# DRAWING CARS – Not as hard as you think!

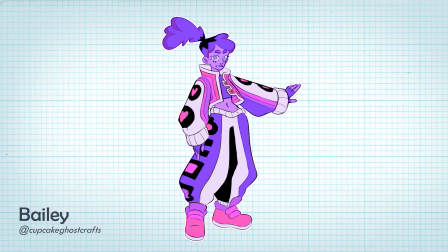12:16 Bailey sent us this drawing of a cool futuristic lady, and we feel that she needs some kind of cyberpunk car to be leaning against.
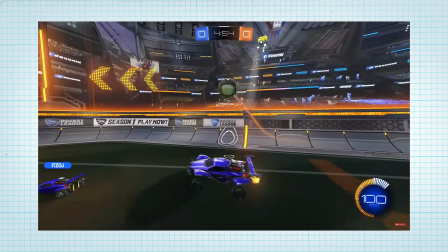12:23 For this car, I looked at cars from video games like Rocket League and Cyberpunk
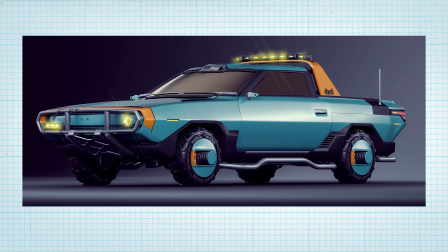12:28 2077 to help me come up with shapes that are much different than what you would find today.
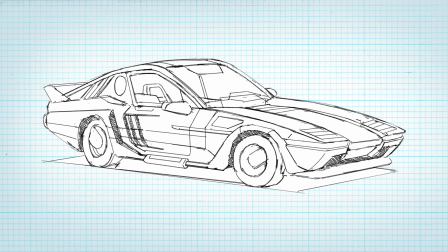12:33 The first car I did ended up being a bit too much like an 80s coupe, and for the second car,
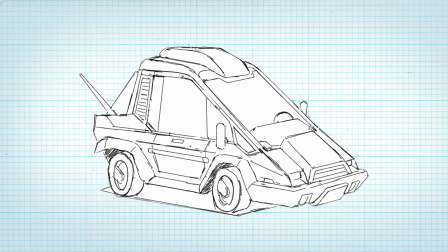12:39 I tried to make a miniature boxy van, but I felt like this wasn't sporty or sleek enough.
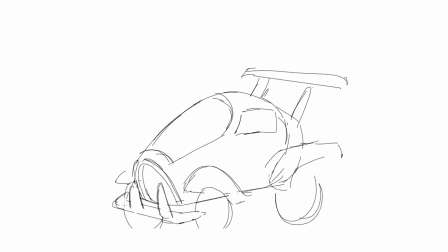12:45 So for the third car, I wanted to try more of an airfoil shape,
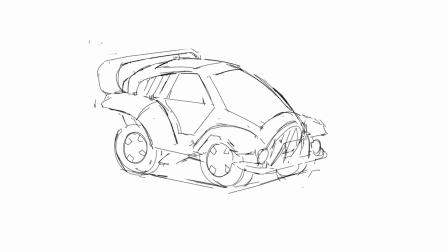12:49 but then juxtapose that idea with big fenders, like it was a hybrid city off-road vehicle.
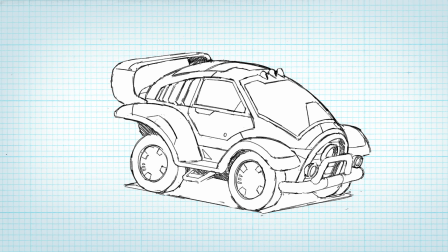12:58 Once I was happy with the design, I decided to change the angle of it so that it would match the drawing of the character. Right now we're seeing the car from slightly above, and the character from about eye level.
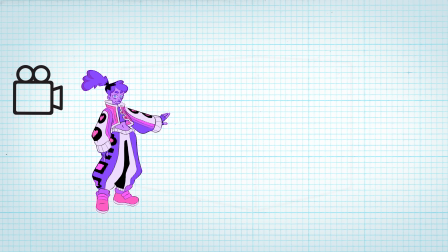13:10 So the new drawing of the car should fit into a box that is about this shape.
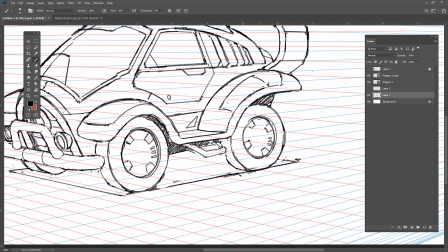13:14 This wasn't too different than the first angle, so all I needed to do was just go over the whole design and shift the fenders and curves around to match the new angle.
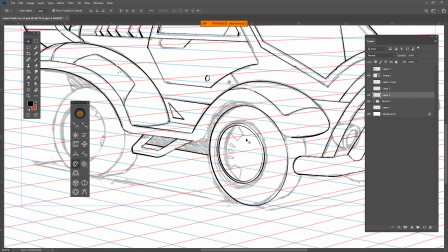13:23 For this drawing, I used Lazy Nozumi to help me draw the tire ellipses,
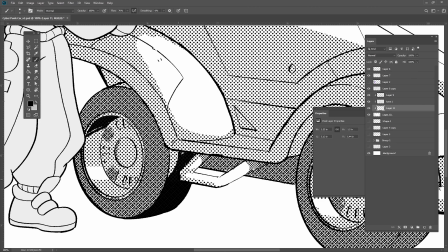13:27 and then I used some of Kyle's screen tones to finish off the drawing so that it would look like it was a page from a manga.
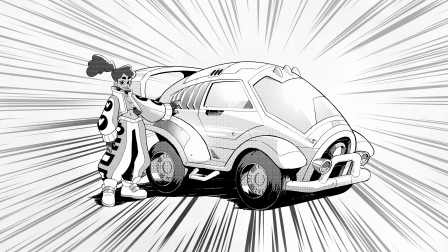13:38 Yeah, this is great and all, Brent, but can't I just trace a photograph?
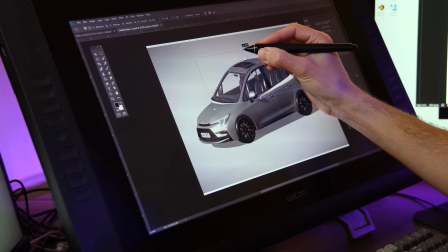13:41 One trick I have for drawing cars is to start with a photograph and then manipulate it to create a more cartoony form. Then you can trace it and simplify it until you have a much more stylized car.
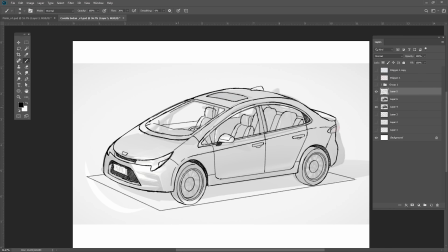13:52 This method only really works if you have a good understanding of car forms and good drawing construction techniques.
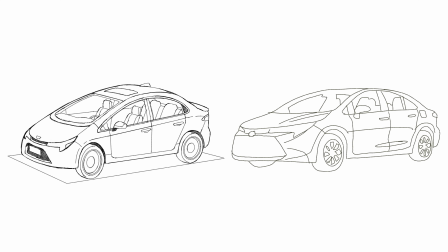13:59 Otherwise, it will just look like you traced a photograph. Katie sent us these cool armadillo raiders.
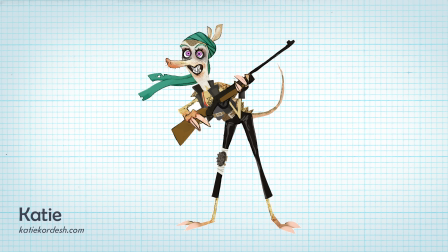14:05 And I think this one needs a post-apocalyptic vehicle to help her wreak havoc.
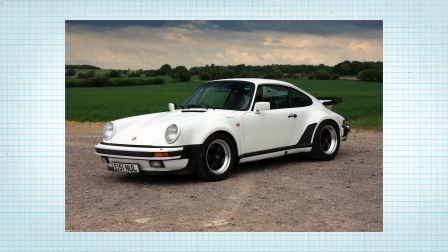14:11 For the base of the car, I wanted to try an 88 Porsche 911 so that it had sort of a feminine quality.
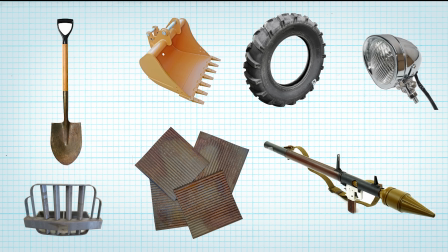14:17 But then I also want to add a bunch of aggressive parts from other machines to build an apocalypse buggy.
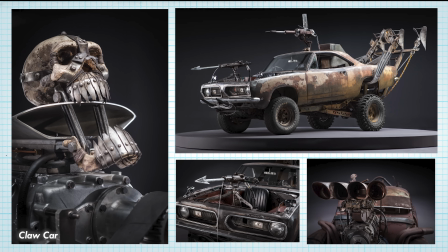14:23 If you actually look at the car designs in Mad Max, you'll notice that each vehicle is a carefully designed artistic statement,
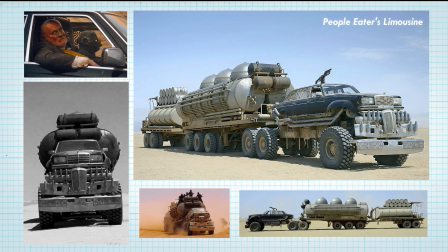14:30 with a lot of vehicles looking like they have a specific function, or have been modified to accentuate their already aggressive features.
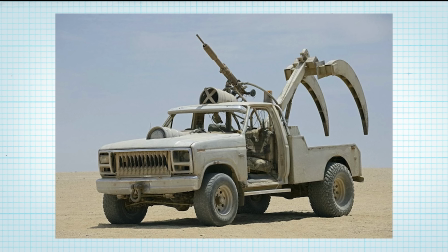14:38 There are a lot of found object elements that are either functional, like this truck with a claw, or they're decorative, like this skull.
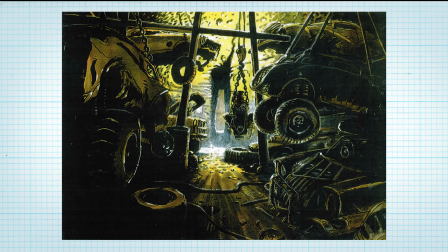14:46 The designers really thought about what type of objects these characters had access to,
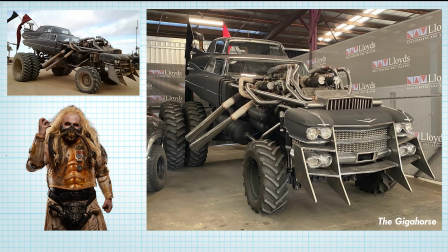14:51 what their values and belief systems were, and they found ways to build vehicles that celebrated those kind of things.
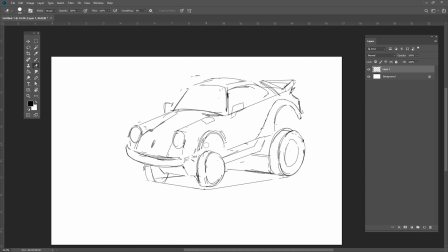14:58 The first thing I want to do is raise the body up and have it mounted on huge tractor tires.
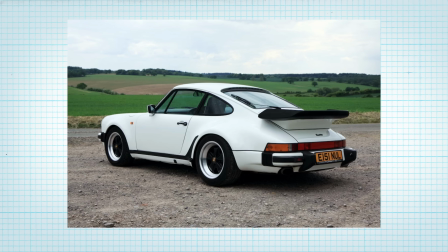15:03 The 911 has a rear spoiler on the back, but I wanted to replace that with something more aggressive, so I opted to use a front loader bucket instead.
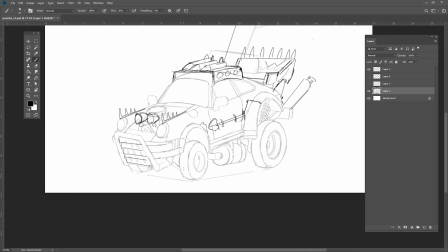15:12 I also added a front grille made of tubing and corrugated metal, and just an assortment of headlights, canisters, and pipes.
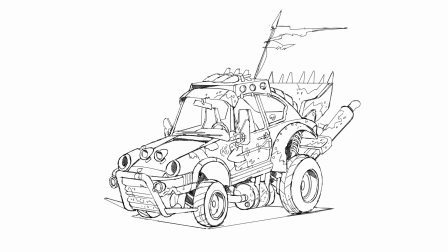15:20 After the first pass, I realized that this drawing was a bit too realistic for this character,
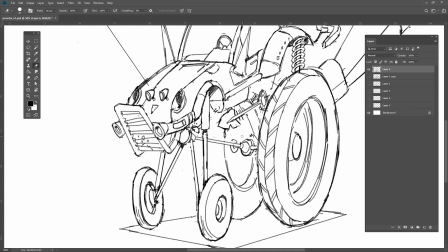15:26 so I wanted to try a second time with the same vehicle and parts, but with just crazier proportions.
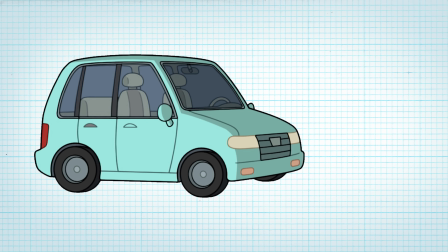15:32 It's very important to adhere the style of your vehicles to the style of your characters.
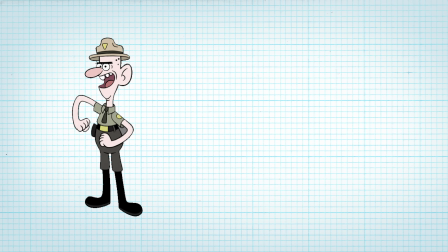15:38 It would be weird if the characters from Gravity Falls drove extremely realistic cars.
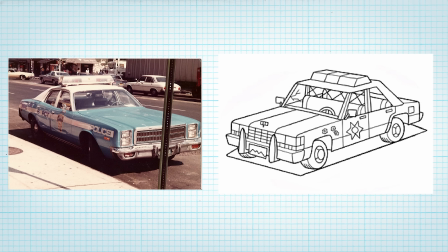15:43 The prop designer on that show simplified out all the unnecessary detail
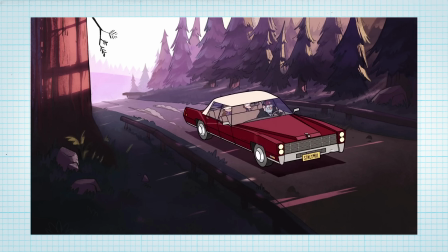15:48 and exaggerated their proportions so the cars would match the world.
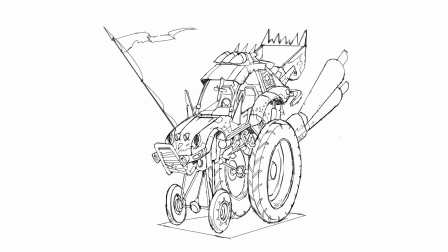15:53 After some finessing, I felt like this design matched closer to the style of the character.
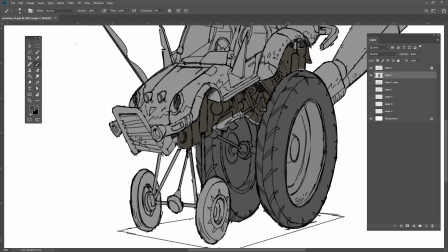15:58 To paint this drawing, instead of cleaning it up, I simply painted underneath the sketch and kept the shapes a little bit looser.
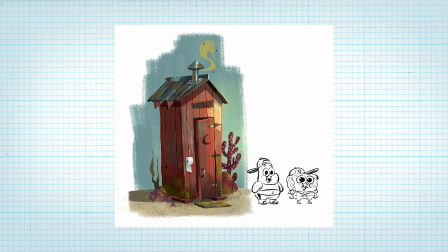16:04 In visual development art for movies,
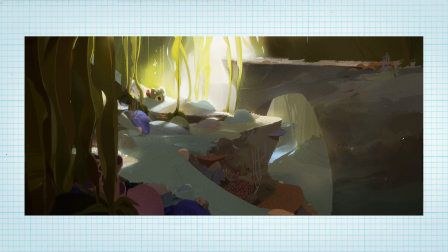16:07 the drawings are often a bit looser and the artists tend to focus more on lighting and form than the perfectness of each detail.
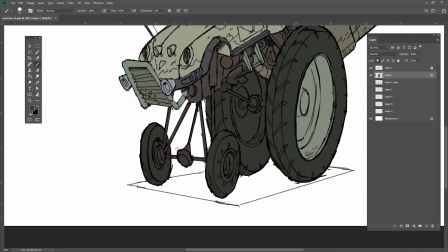16:15 I started by just blocking out each shape with its own color so that I could easier select it and paint more details on top.